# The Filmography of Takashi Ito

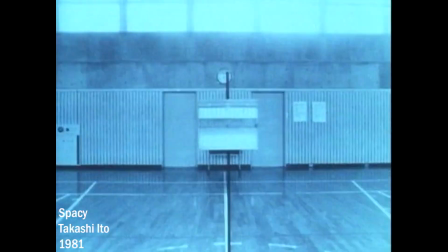[0:06]
films of Takashi Ito are set in a different dimension where time and space do not align,
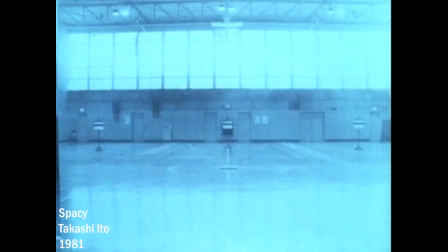[0:10]
where subconscious instinct supersedes critical thought, and where reality can be constructed and destroyed in a matter of minutes.
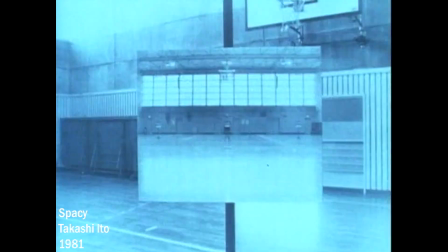[0:17]
What you are looking at now is Ito's most famous film, Spacey, which is made entirely of over 700 still photographs.
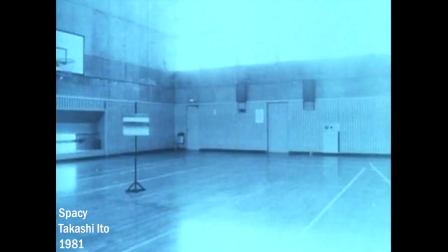[0:25]
This rapid, surreal, nauseating style comes from Ito's mentor, Toshio Matsumoto.
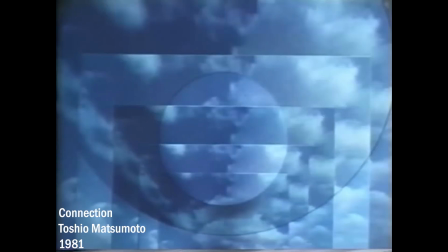[0:35]
Matsumoto is a film director, video artist, and documentarian from Nagoya.
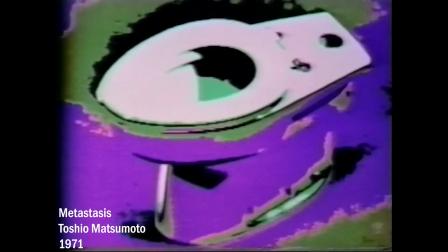[0:39]
He is well known for his feature film Funeral Parade of Roses, as well as his experimental short films in which he used an electric image synthesizer to create video art.
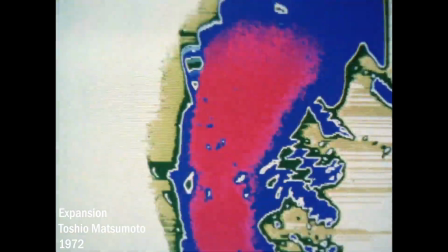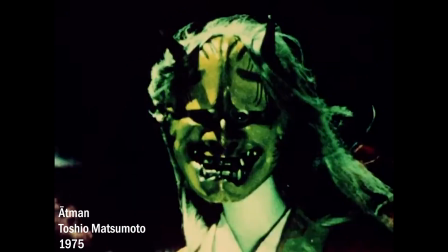[0:55]
In 1975, he released Atman, a 12-minute experimental short film depicting a person wearing a Hanya mask.
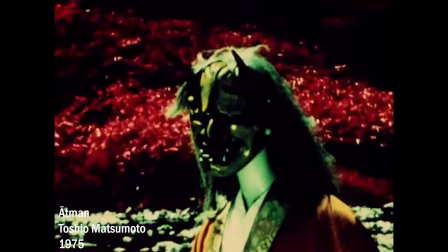[1:02]
It is shot frame by frame, positioning the camera for each photograph to resemble rapid cuts and zooms.
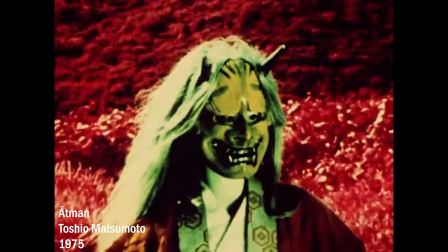[1:08]
Matsumoto used this technique to manipulate color, movement, and time.
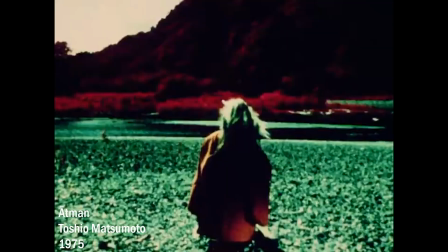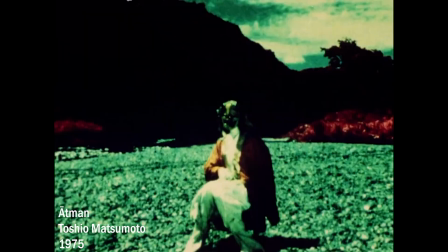[1:18]
He exhibited this film where it was seen by Takashi Ito, a student at the Kyushu Institute of Design who was on the verge of dropping out.
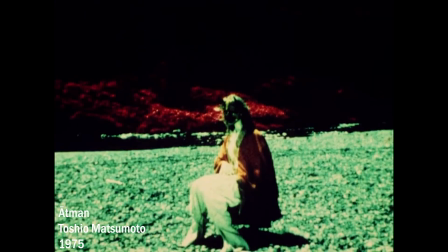[1:25]
Atman gave Ito the creative inspiration he was seeking, as he wrote, "By encountering this work, my creative desire exploded."
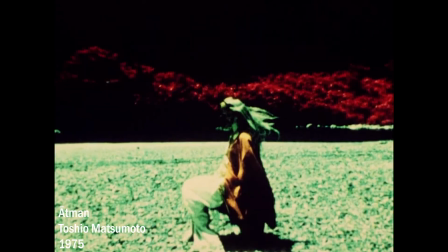[1:32]
After learning Matsumoto was going to begin teaching at Ito's school, Ito decided to stay enrolled and work under his guidance.
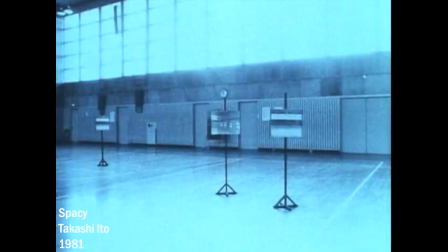[1:39]
Spacey was Ito's 5th student film, and it was an absolute hit.
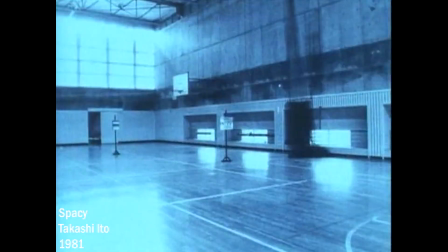[1:42]
It screened around the world and was extremely well received, attracting a standing room crowd at a university in Germany just through word of mouth.
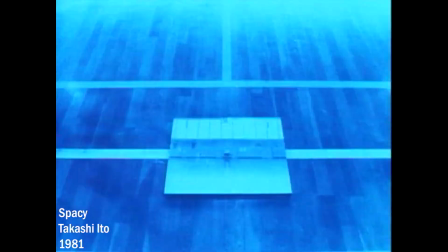[1:50]
Watching it, you can see Matsumoto's influence with the rapid movement and flashing images,
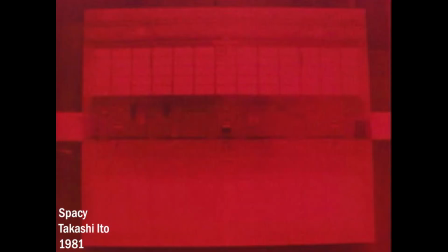[1:55]
but Spacey takes it to another level by moving the camera in ways that would otherwise be impossible, creating an endless labyrinth of images within this gymnasium.
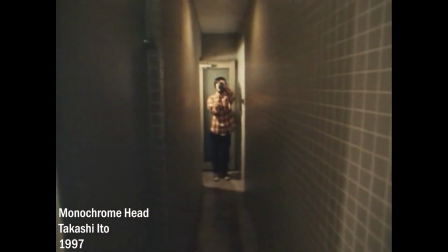[2:03]
This use of movement and space is a recurring element throughout Ito's filmography, as Ito describes himself.
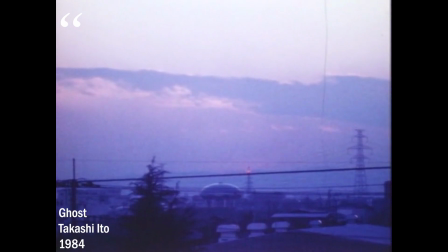[2:10]
Film is capable of presenting an unrealistic world as a vivid reality and creating a strange space peculiar to the media.
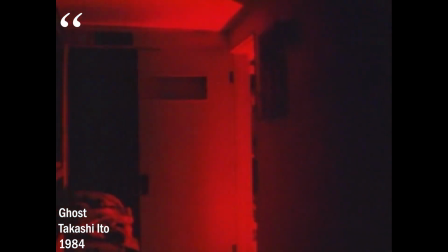[2:17]
My major intention is to change the ordinary everyday life scenes and draw the
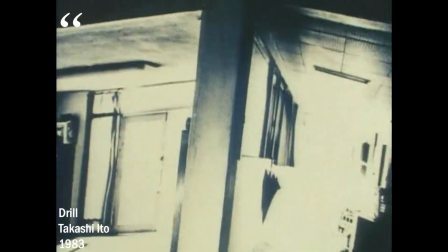[2:21]
audience into a vortex of supernatural illusion by exercising the magic of films.
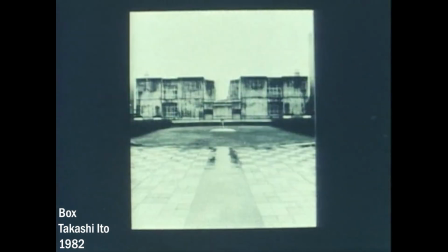[2:27]
Going further into Ito's filmography, we arrive at Box, Thunder, and Screw, all from 1982.
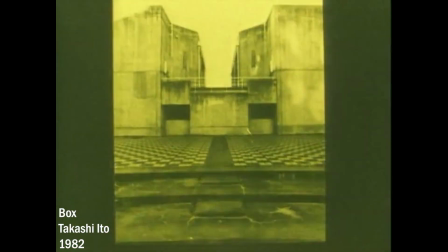[2:37]
These films further explore the concepts introduced to us in Spacey.
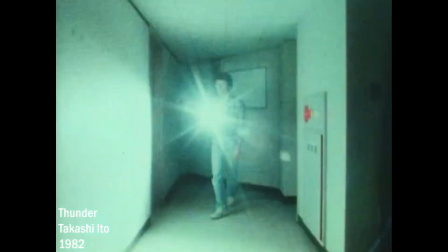[2:41]
Of these, my favorite is Thunder, which explores the physical space of a university building using long exposure mixed with stop motion.
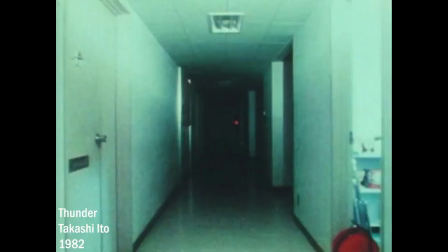[2:48]
This is one of Ito's most chaotic films while also feeling very structured.
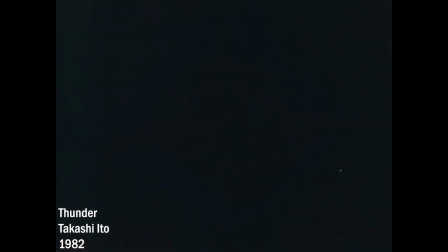[2:52]
The rapid movement within the frame contrasts the relatively smooth movement of the camera, using an orderly process to create disorder.
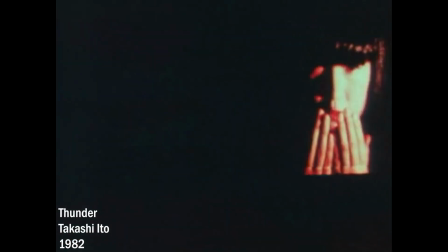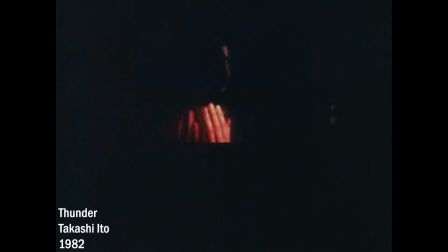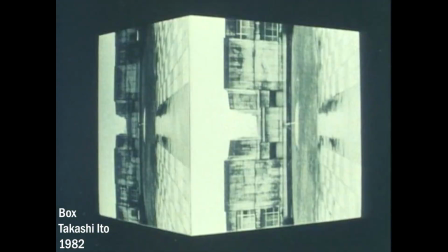[3:11]
The sound design of Ito's student films are all done by his classmate Yasuke Inagaki, and they perfectly match the structured chaos of the visuals.
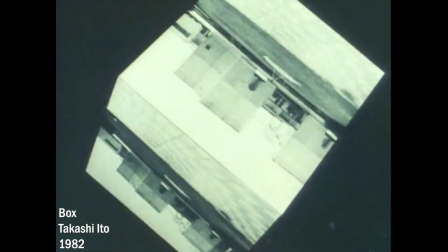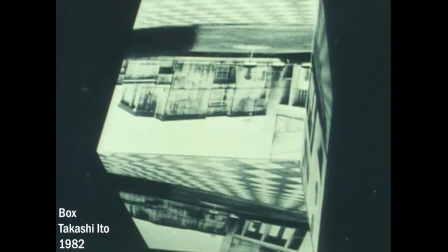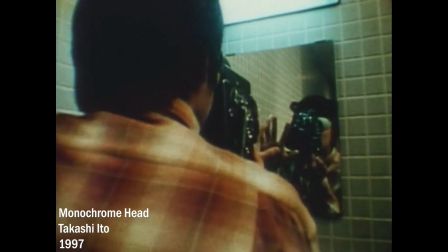[3:29]
Ito graduated in 1983 and made 19 more short films, a video installation in 2009, and a feature film in 2021.
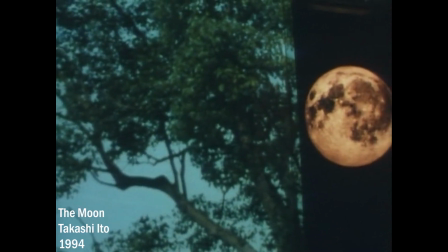[3:40]
Ito's style evolved after leaving art school, and his films starting to include longer shots, several locations, and a higher level of production design.
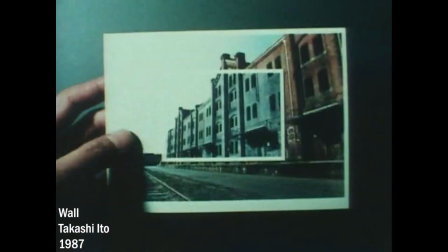[3:49]
Each one of these films is worth watching as they all explore Ito's unique style in different ways, and they're almost all available on YouTube.
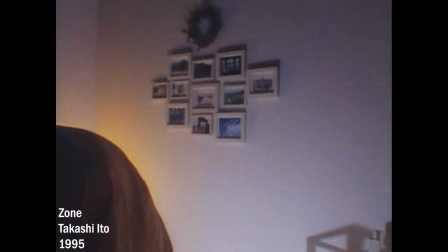[3:56]
My personal favorite is Zone, which Ito describes as a film about a man without a face.
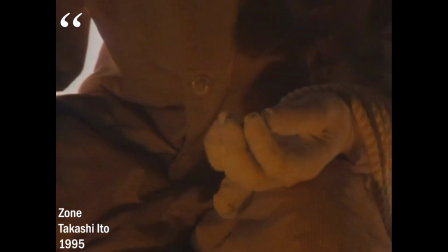[4:03]
His arms and legs bound with ropes. A disabled man is still without even a quiver in a white room.
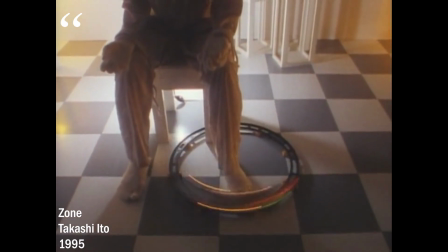[4:09]
This man, enwrapped in wild delusions, is a reconstruction of myself.